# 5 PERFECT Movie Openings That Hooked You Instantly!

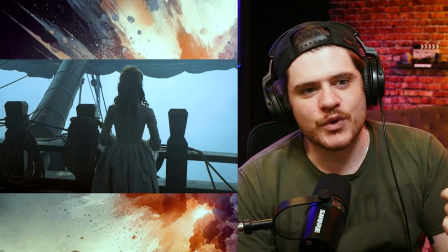[8:13]
With this really innocent young voice creepily singing into the ocean's void.
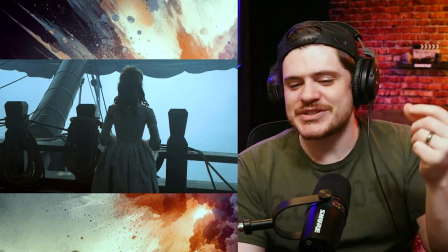[8:18]
Yeah, you know? And it just sets up musically, and with the shots and everything,
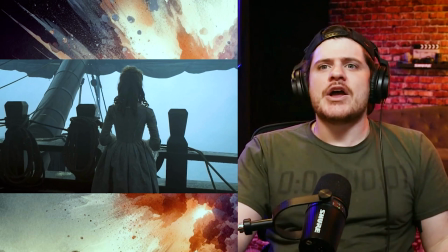[8:24]
it's just a perfect setting for the entire story that's going to follow.
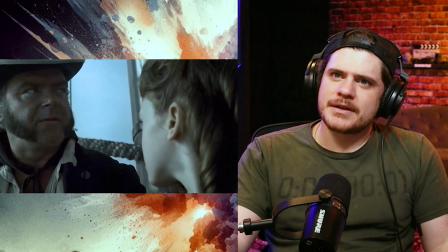[8:30] Quiet, Missy. Cursed pirates sail these waters. You don't want to bring them down in a snow, do you?
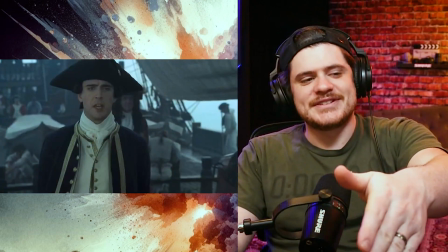[8:35] Mr. Gibb.
Getting right into the pirates and the curse, right?
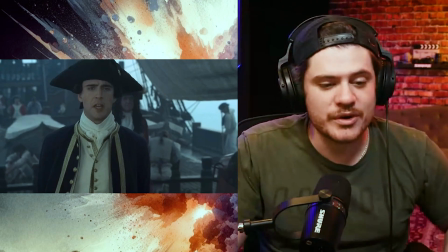[8:41]
And into the superstition of pirates, which is a huge part of the story. It motivates a lot of the characters, their superstition.
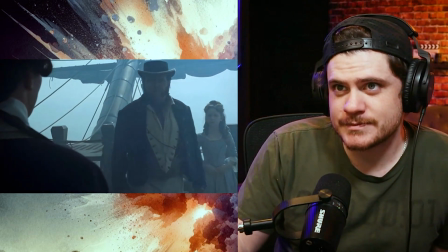[8:48] She was singing about pirates. Bad luck to be singing about pirates with us mired in this unnatural fog.
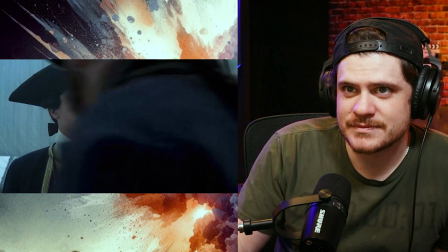[8:53] Mark my words. Consider them marked. Bad luck to have a woman on board, too. Even a miniature one.
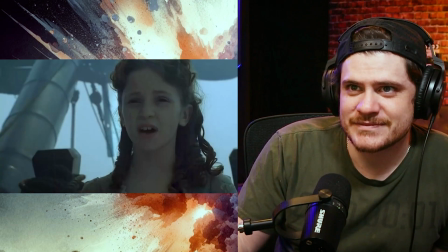[9:00] I think it'd be rather exciting to meet a pirate.
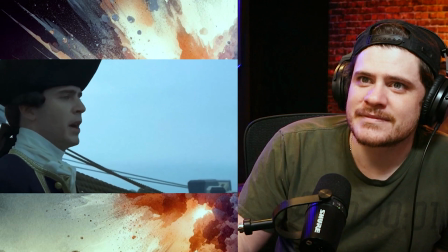[9:03] I intend to see to it that any man who sails under a pirate flag or wears a pirate brand gets what he deserves.
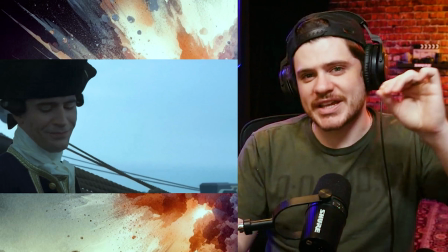[9:09]
This is setting up also the characters in a very significant way.
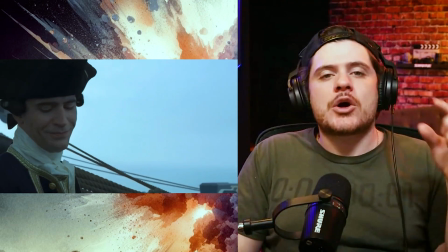[9:13]
It also is creating a lot of mystery around the idea of pirates in this world.
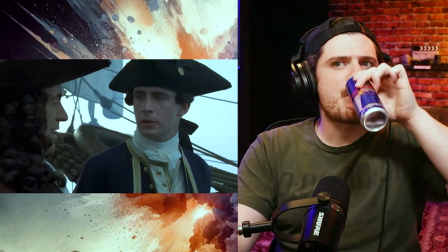[9:21] I'm concerned about the effect this subject will have upon my daughter.
Building relationships, all right?
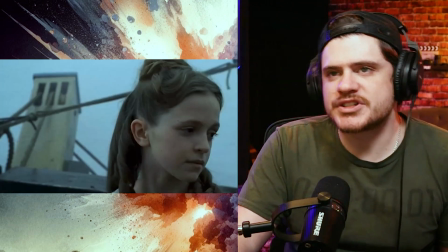[9:27] Actually, I find it all fascinating. Yes, that's what concerns me.
We're just sifting through characters here to try to get to know them a little bit more.
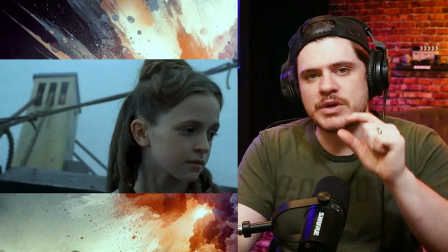[9:35]
We're also getting a very clear picture of who Elizabeth is as a young girl,
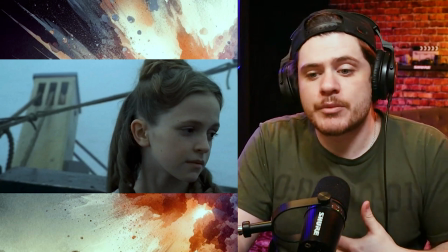[9:40]
which is going to lead to her motivations and her own personal decision-making and her own ambitions later in the film as she gets older.
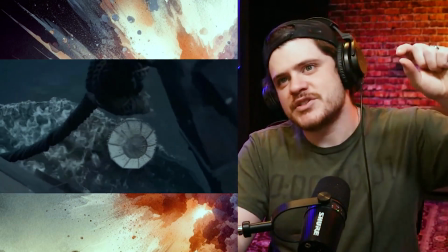[9:48]
And right here, we're hearing the music building, and it's mysterious and creepy.
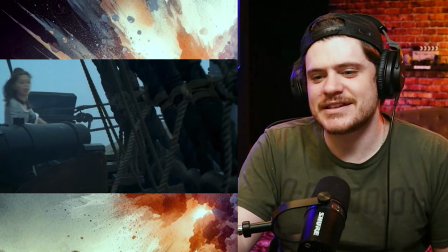[9:58]
I swear, the soundtrack, I think it was Hans that did the Pirates of the Caribbean soundtrack. He truly knocked it out of the park.
Look, a boy! There's a boy in the water!
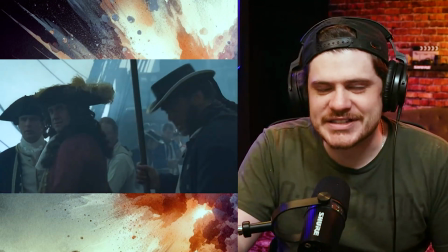[10:09]
As he does all of his soundtracks, if we're being honest.
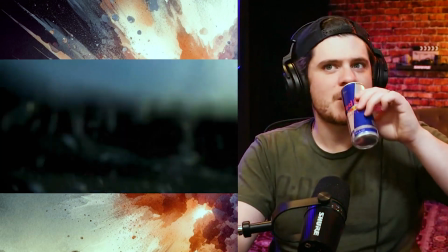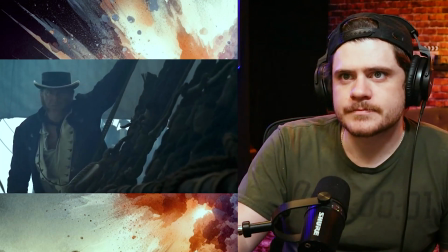[10:18] Mary, Mother of God.
Here
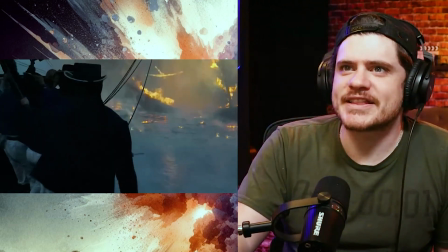[10:25]
we go. Look at that.
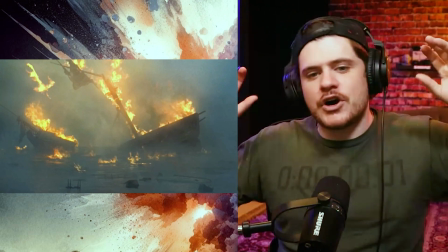[10:28]
The cool visuals of this, not just being in the fog on the ocean on a really awesome ship,
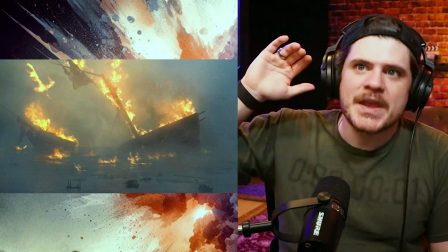[10:34]
but then seeing in the opening scene a ship that's on fire. We feel threatened.
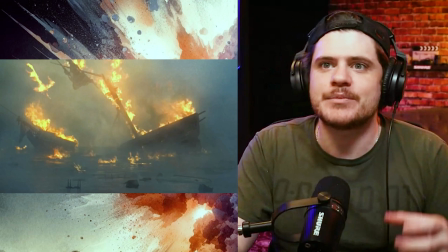[10:40]
Everything is being set up so brilliantly here.
A
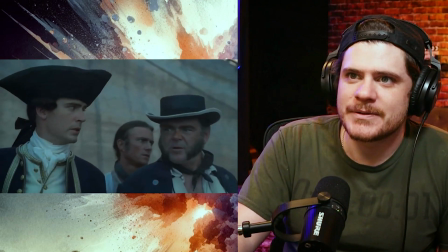[10:47] lot of good it did them. Everyone's thinking it, I'm just saying it. Pirates.
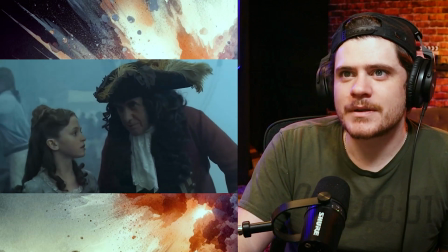[10:53] Elizabeth, I want you to accompany the boy. He'll be in your charge.
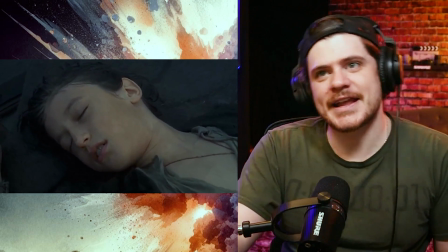[10:58] Take care of him.
All right, now we're establishing Will and Elizabeth in the very first scene, right?
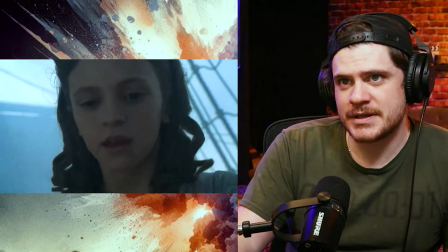[11:06] It's okay. My name's Elizabeth Swan. Will Turner.
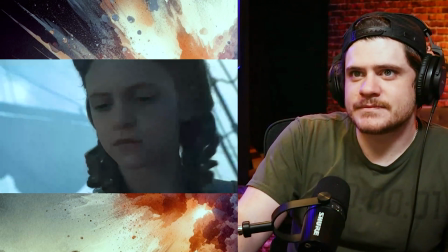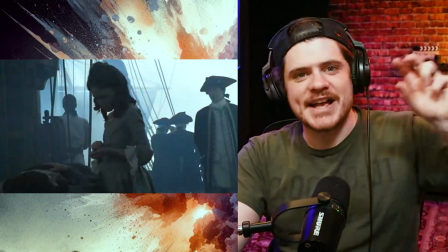[11:19] You're a pirate.
We're doing so much setup in this opening scene for the entire film.
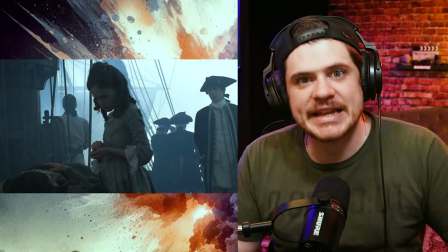[11:26]
We're establishing almost everybody of significance in this film except for Jack in this opening scene,
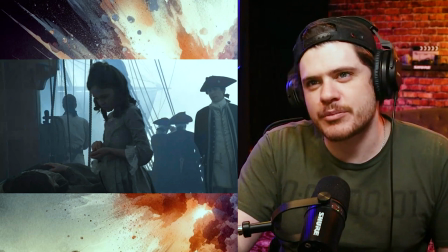[11:33]
which is truly incredible, honestly, and Barbossa. But actually, Barbossa's there.
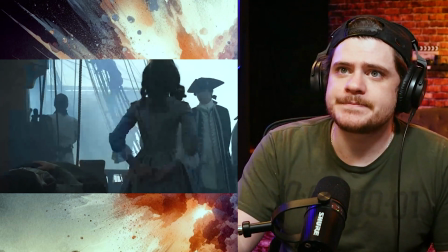[11:38]
The Black Pearl is there.
His name's William Turner. That's all I found out.
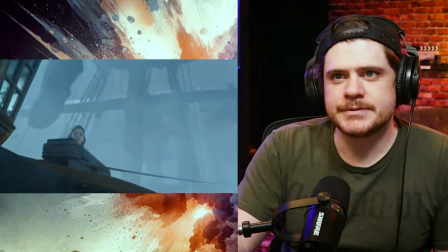[11:44]
In this opening scene. I swear, some of these
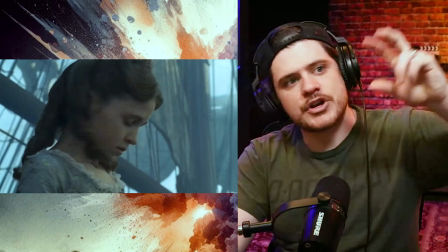[11:50]
sets and these visuals of the sweeping camera going over and around and revealing like different parts of the ship,
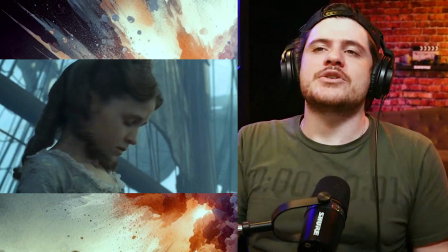[11:58]
when all of this is like practical, it's so incredibly beautiful and looks so much better than honestly
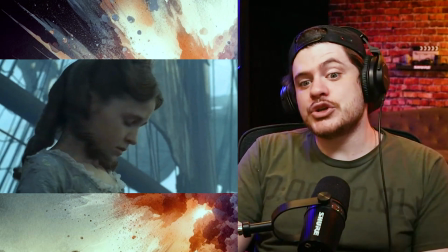[12:05]
all of the animated last two pirate films that they did,
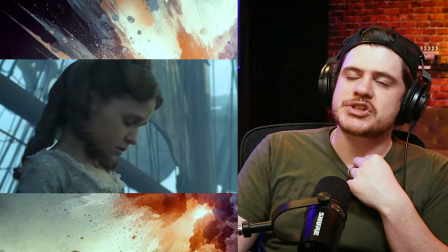[12:10]
right? This looks so much more better. This is so much more engaging visually.
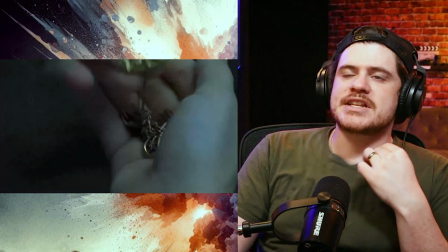[12:17]
All right, we're establishing the Aztec gold.